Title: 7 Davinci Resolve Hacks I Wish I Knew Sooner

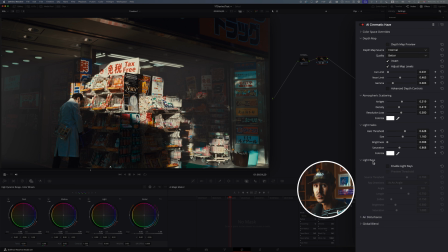[12:05]
which is always really useful alternatively I think what's even cooler are these light rays and you can actually add a light rays From specific angles. So as you can see here, the Sun's coming from this angle So I'm gonna add at the same angle sort of this not quite 45 degree angle,
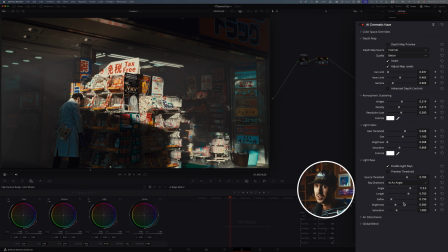[12:22]
but it's a it's almost like a 45 degree angle and you can soften it You can harshen it as you can see here. It's it's really prominent these rays Let me just soften it a little bit. You can increase the brightness bring down the brightness
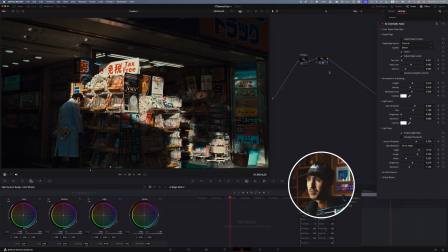[12:35]
and then obviously bring up or down the saturation but overall before and after it's really cool to have this ability to add
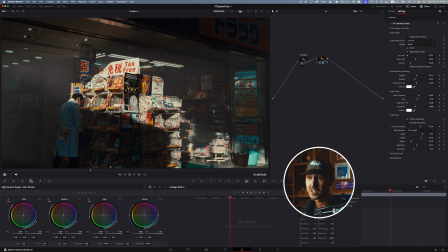[12:42]
cinematic haze in some situations it looks a lot better than others realistically it's great just to add it subtly into your image I mean you can be really more pronounced if you've got like a window behind you I think that's where it's really useful if you can clearly see the source of light in this
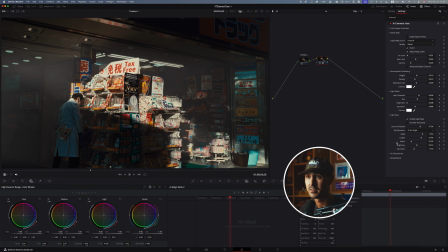[12:56]
case it's it's nice it's it adds a little bit of of cinematic quality to your image and it's it's good
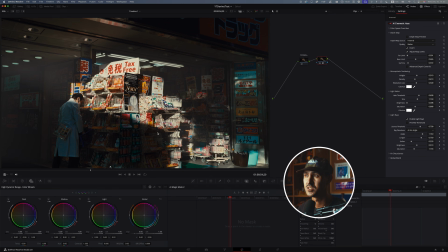[13:03]
to use in moderation i would say so just having that in your arsenal could be nice it could be really nice and finally is a little trick if
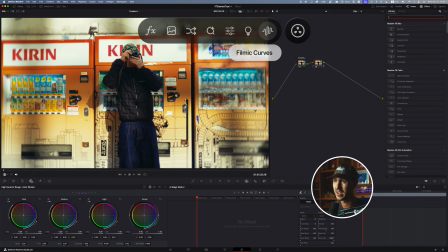[13:10]
you want to get a bit of a filmic shadow or a little bit of lifted shadows you don't want your shadows to be crushed a
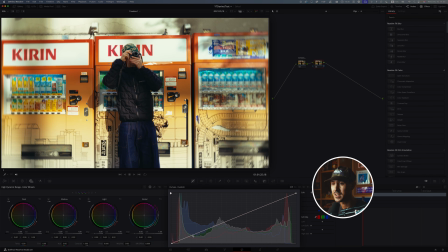[13:17]
little tip i like to do is i like to play in the curves and specifically what i like to do is like to add a few different points and for filmic curves what you need to do is click your bottom left here and bring this up obviously you want to bring it up too much but you just bring it up just a tad and if you still want to keep a little bit of contrast or even bring the overall
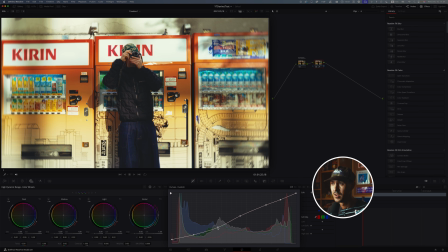[13:36]
blacks down a little bit more you can bring this down a bit more there's a fine line between crushing your image and making it look a little bit more filmic but even right here if you go before and after you can get a nice kind of fall off in the blacks this is
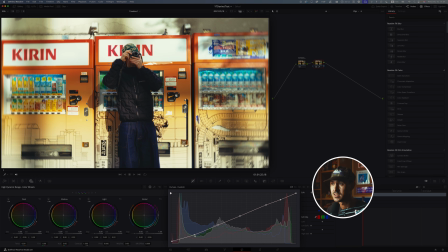[13:51]
a little bit too pronounce but if you get really subtle with it it's quite nice to to keep keep a bit of filmic feeling to your shadows so they're not just like crushed very digital black shadows they're a little bit more more i guess yeah filmic and and not as crushed
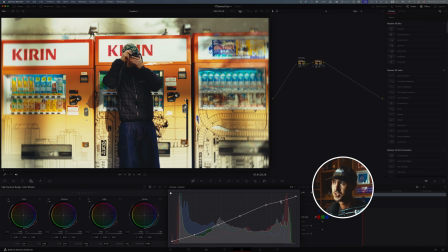[14:06]
and then for highlights i like to take the top right and kind of bring them down just a little bit so your highlights aren't aren't blown out all the time one of the great things about shooting on film is the dynamic range if you want to mimic this you can play around with the curves specifically custom curves in a specific
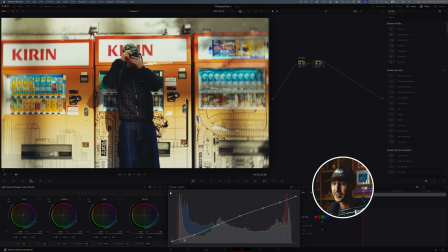[14:23]
section you can play with the custom curves in a separate serial node and again just bringing up usually people talk about like s curves but if you actually take the bottom left and pop this up a little bit it's a it's a neat trick to to
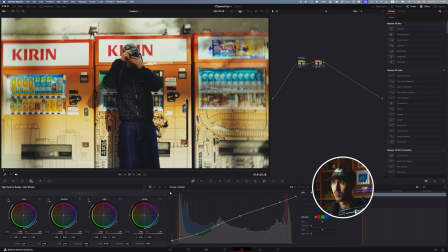[14:36]
play around and just see what a pleasant pleasant black overall in your image is this and if you add a little bit of grain overall it's a
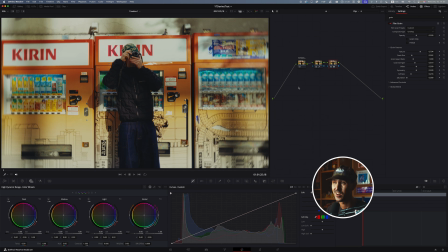[14:44]
great way to make it feel a little bit more filmic and it's a really easy way to add on a sort of non crushed black look to any LUT any power grade and it's another good trick to have so yeah those were seven tips or tricks for DaVinci Resolve that I've been using recently and I just want to share with you guys if you have any questions on anything leave them down in the comments below try to get to them if I can't personally I'm sure someone else in the community would love to help you out if you enjoy my color grading or my sound
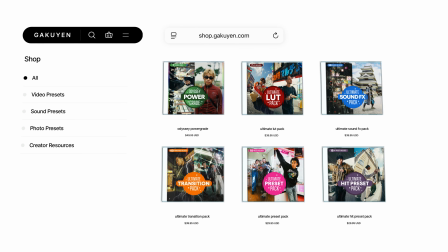[15:06]
design or any other presets or assets please check out my shop at a linked down below. I've got my power grades, LUTs, sound effects, all that jazz. It's a huge help to the channel and I really appreciate it. If you made it to the end of the video, please leave the word oat milk. I need a latte right now. It's been a long day. I appreciate you guys staying to the very end and I'll see you guys in the next one.